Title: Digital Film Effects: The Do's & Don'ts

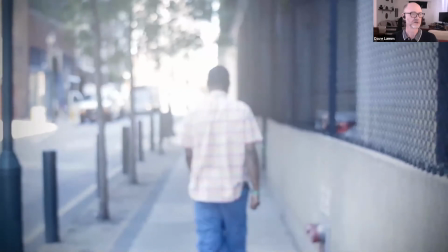20:07 anyone i
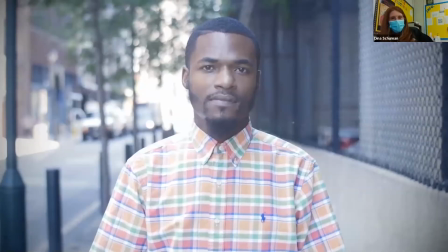20:12 think a chat popped up somebody said bad bad bad bad bad i think he's having a bad day kareem's having a bad day this was uh we were uh we
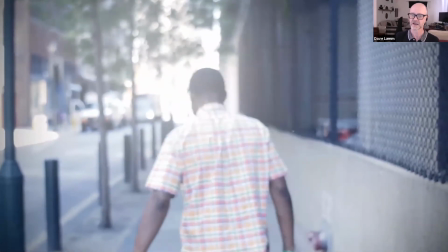20:20 were talking about his past and how he you know he had a one really bad day what evokes that it's not
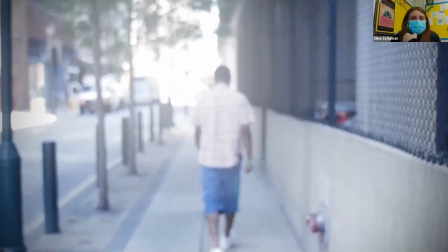20:28 very colorful is it blue desaturated he's walking away he's walking out
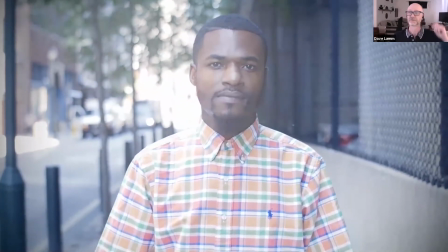20:34 of focus right he's walking out of our field of vision literally
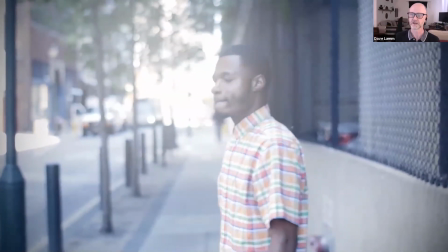20:39 and figuratively but I'll tell you when we first shot it it
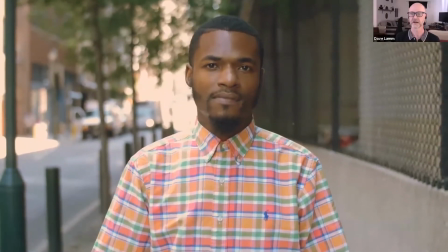20:45 looked like this this is what it looked like out of the camera bright
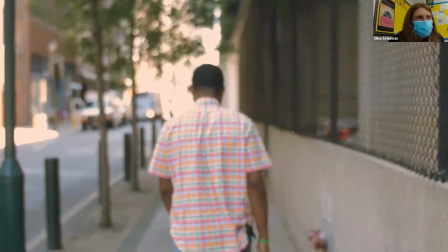20:53 and colorful my doorbell just rang they can wait um it was a bright sunshine beautiful
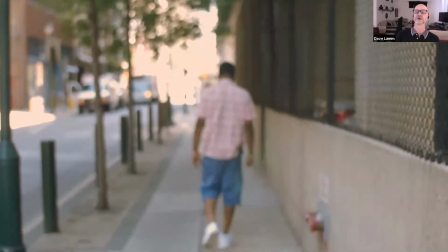20:59 day outside it was a great day for shooting um so this is how it came out of the camera let's
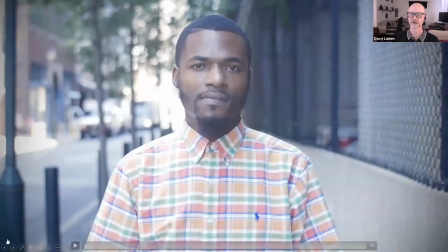21:07 go back and compare it real quick so
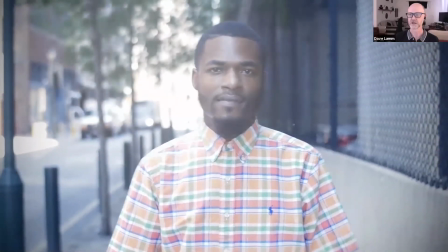21:12 we added a lens flare when he moves his head.
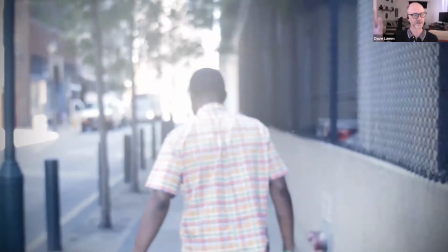21:17 Lens flare pops there, helps blur him a little bit, lets him walk away where to focus.
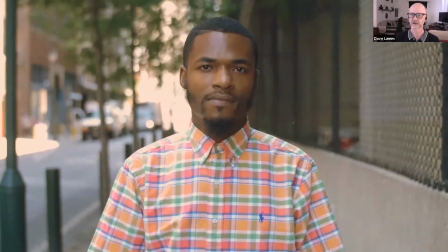21:25 But this is what it looked like originally. Real quick we'll play it back again. No lens flare.
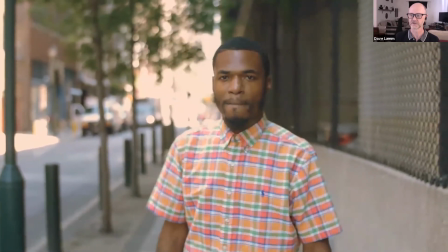21:31 There's some lens flares there but that was just an effect of the actual in-camera lens flares.
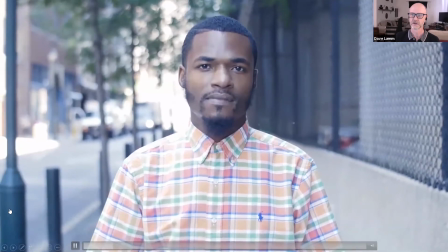21:36 He walks away. So the first thing I did was is some color correction.
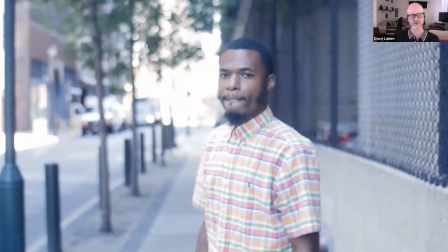21:45 I pulled all that saturation out. I added some blue.
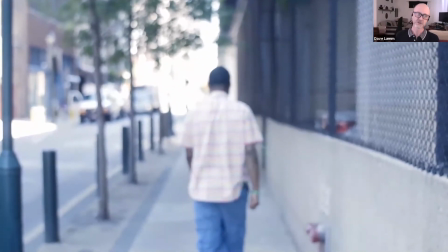21:50 Typically, not always, but blue means sad and yellow sunshiny means happy.
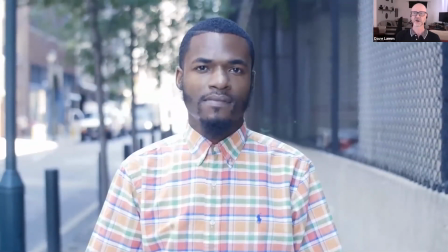21:56 These are all subjective terms, right? But for the most part, blue is gloomy, not having a good day.
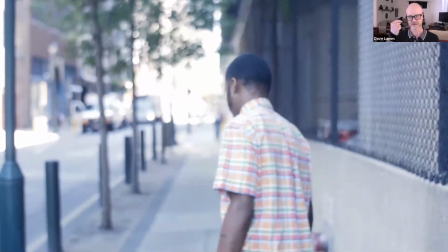22:05 But that, I just want to add a little more. This is a big dramatic moment in Kareem's life, So I'm going to add a little bit more.
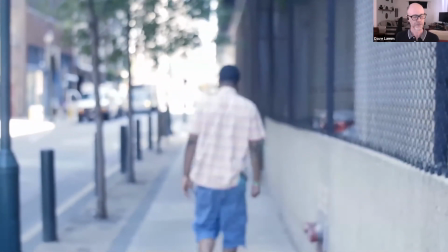22:11 So I added that lens flare. The important thing was I motivated that lens. We're going to hear that word again.
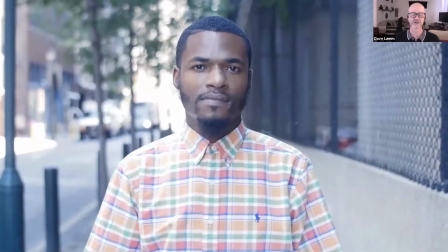22:16 For those of you who saw my lighting class, we're going to motivate something or something needs to be motivated for it to really look good and make sense.
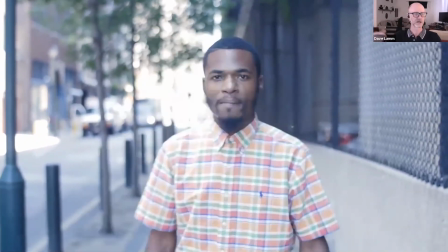22:22 So I had no lights to poke into the camera or anything like that, or there's no actual light source,
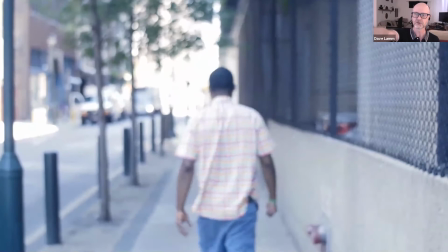22:28 but there's this big, he walks off into this big bright street scene back there where the sun is shining.
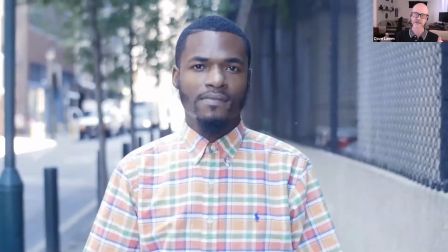22:34 We're in the shadow. He's walking away. So that's my motivated source. that's that's the one place i could motivate where a lens flare or some kind of pop of light
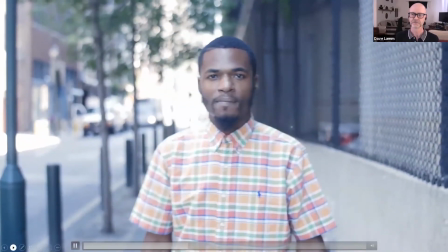22:43 could happen and i added i added this and
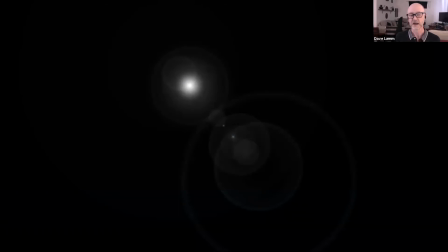22:50 it's going to flash a couple times so once again i motivated it why is it flashing because kareem's head is moving back and forth i put i put that flashing in time with kareem covering covering that big light source back there.
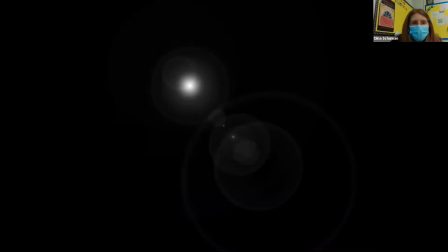23:08 Dave, somebody wanted to know when the camera goes out of focus, when he walks away, was that an in-camera edit or did you digitally do that effect?
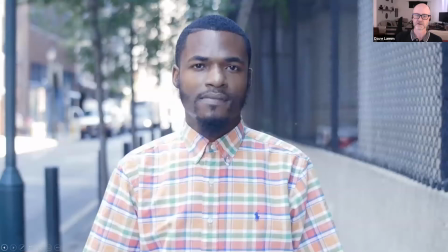23:19 That was in-camera. That's all in-camera. So if you guys have talked about depth of field yet, when your iris is way wide open, your depth of field is very shallow, right?
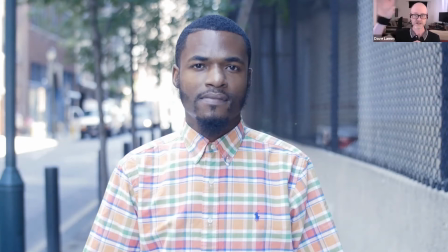23:31 So Kareem's in focus, our subject is in focus, we get that separation our attention is on kareem right the background not so much without a focus so the camera is set for a very wide aperture which means there's a very thin plane of focus it's going to happen there's called deep focus where
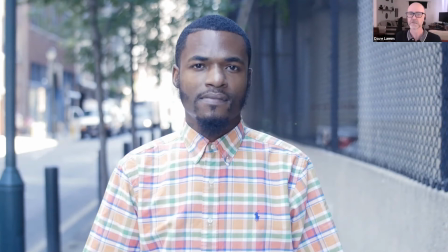23:49 everything's in focus and there's shallow focus where that focus is real tight so this is in camera so when he whoops hitting the wrong arrows there we go so when uh kareem walks away he's
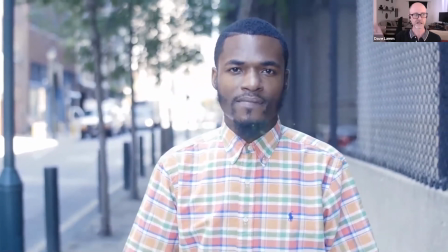24:03 gonna walk out of focus i'm not gonna follow him with the focus my focus is set for where
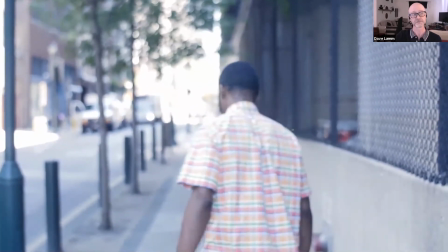24:08 he was standing as he gets further and further away he gets more and more out of focus that was all in camera that's an in-camera effect
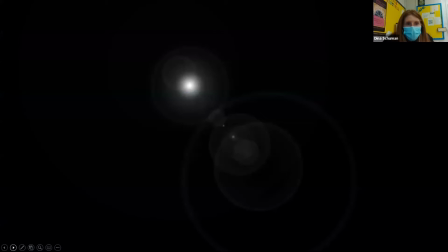24:18 somebody also asked dave what's the hardest thing to add effects to in your opinion
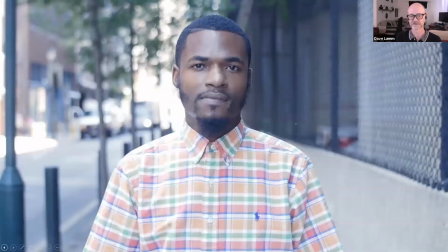24:24 hmm uh it's hard let's let's look at this let's look at this shot again if if this shot was all in focus this is a lot of work to make it look like it's out of focus you would have to draw a mask all the way around kareem around his ear around his neck down his shoulder
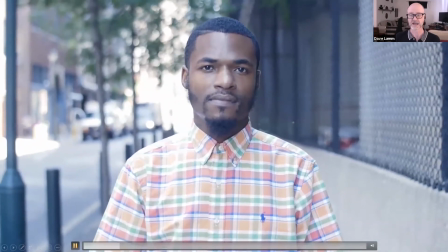24:44 right and then and he walks away so now i got to animate that mask to follow him look he wobbles back and forth takes a step back.
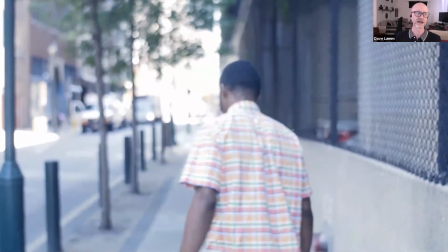24:51 I would have to mimic his movements frame by frame. I've done it. It's agonizing and it takes hours and hours and hours.
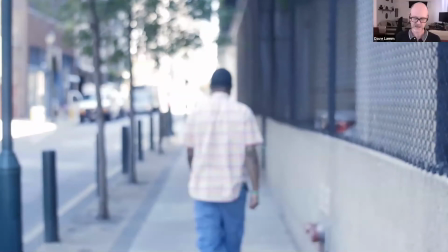24:59 It's the hardest to fake things. It's hard to fake in-camera effects because those things are so organic and so natural. That's the hardest thing to do is to fake focus effects and fake camera light effects.
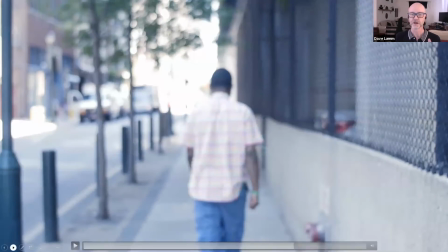25:15 They're very, very difficult. But here, so I added this, this little lens flare.
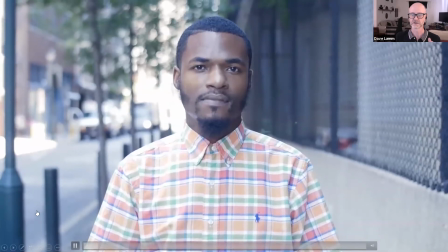25:21 And here it is with the lens flare.
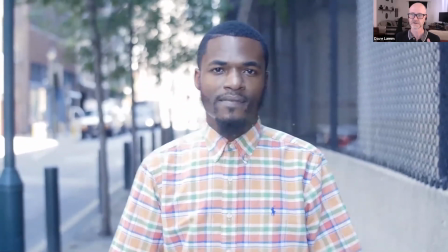25:24 Real subtle.
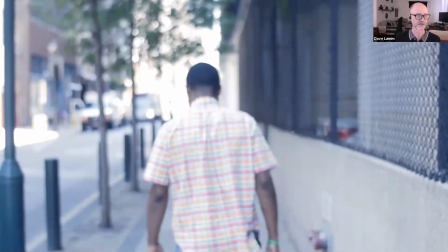25:28 But kind of tells us maybe there's like a reflective light back there or some kind of like window or something, some kind of shiny object back there.
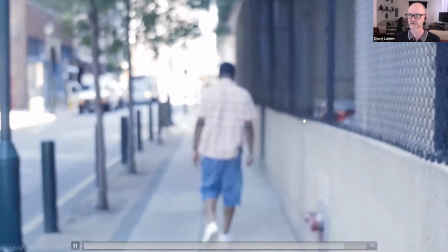25:35 And you really can't even see the rest of the lens flare over here. Very, very, very subtle, you may be less subtle on the on the zoom.
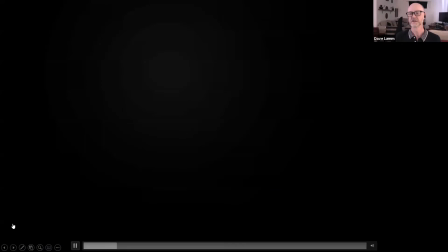25:43 But again, I'm not trying to beat everyone over the head. So the next thing I added was a little bit of a, just a little bit of a lens, a lens pop.
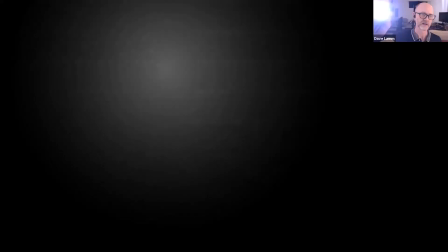25:52 Because sometimes when those lights, when that, when that light source goes right into the camera lens, see all this like, this milkiness out here?
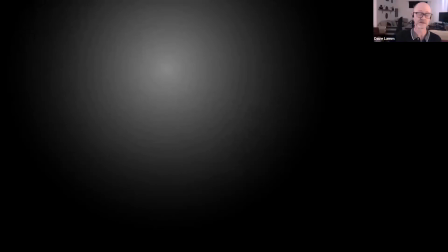26:00 It's just an effect of the light bouncing around inside those lens elements. So I'm trying to mimic that a little bit.
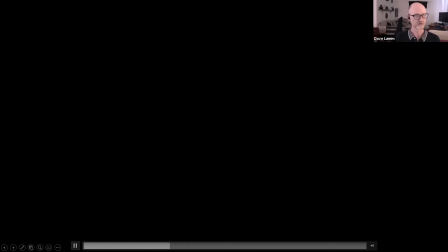26:06 So again, this light is, is, is pulsing. I'm motivating it because cream's moving in and out of that light source.
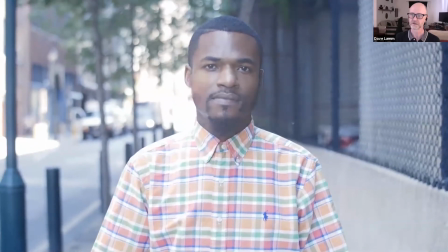26:15 So here it is with the lens flare and that little pop. So there's that milkiness, but he blocks the light.
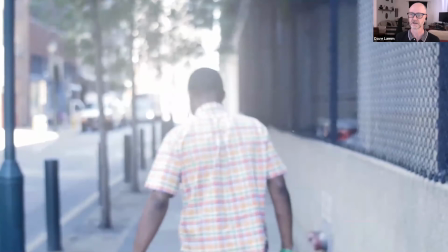26:23 Now he doesn't block the light, and he walks away. And now he's even more distant from us.
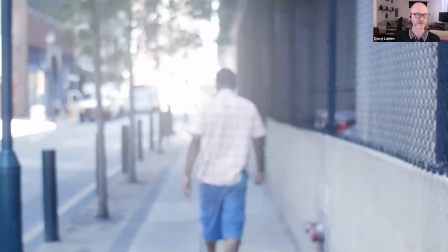26:31 You can't see him very well.
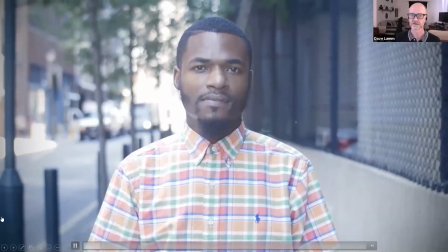26:36 So here it is all together.
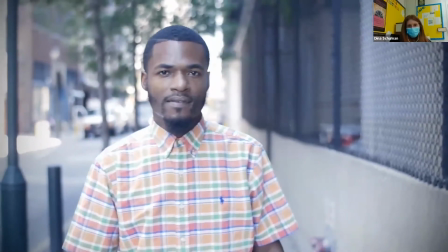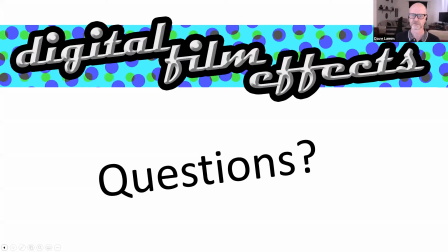26:44 And then I think I added, wait, no. Yeah, that's it all together.
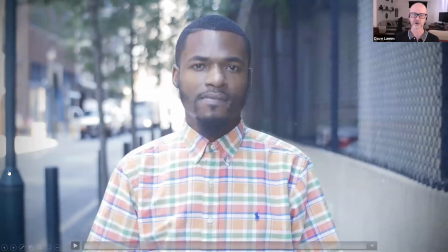26:49 I had a little bit of a vignette on the side here, a little bit of like darkening on the edges, just for a little bit more dramatic effect.
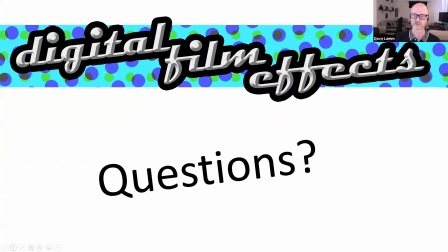26:57 All right, now questions. Anything you've seen so far? It didn't make sense or any other thoughts? Questions that you guys are working on? So some problems that you want to try and solve?
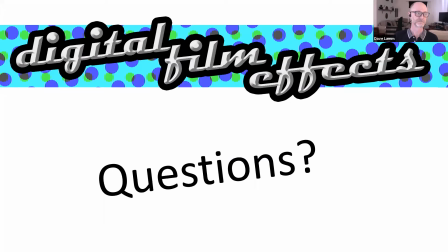somebody posted a question to you what um made you go into this as a career
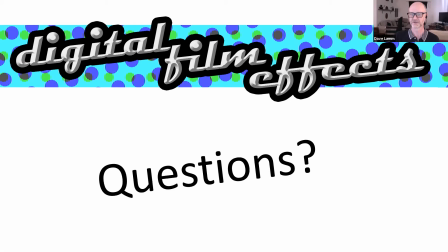27:31 um my my cheap my cheap punk out answer is uh star wars um yeah so the original episode four i was three years old in the theater blew me away and then learning about how to make those movies and
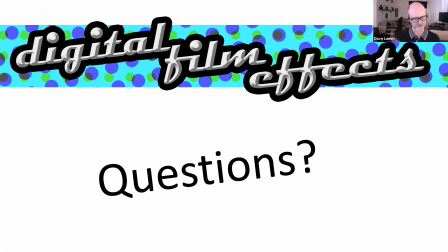27:49 then afterwards going to college for film one of the big moments was when I first learned three-point lighting when I first learned you can move lights around it just twisted my mind in a way like wait I can manipulate how light plays
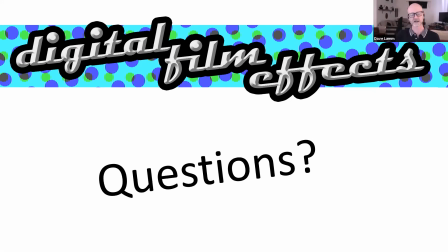28:04 in a room it doesn't have to let like a window dictate what light is happening and just I sometimes have trouble calling this career an art form. I consider it more a craft,
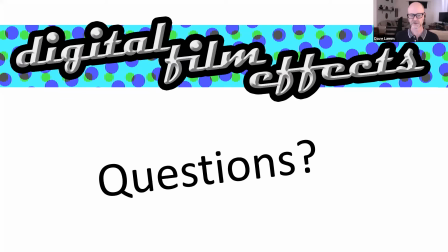28:18 because a craft is something that requires technical and artistic knowledge to bring together. You don't need all technical knowledge.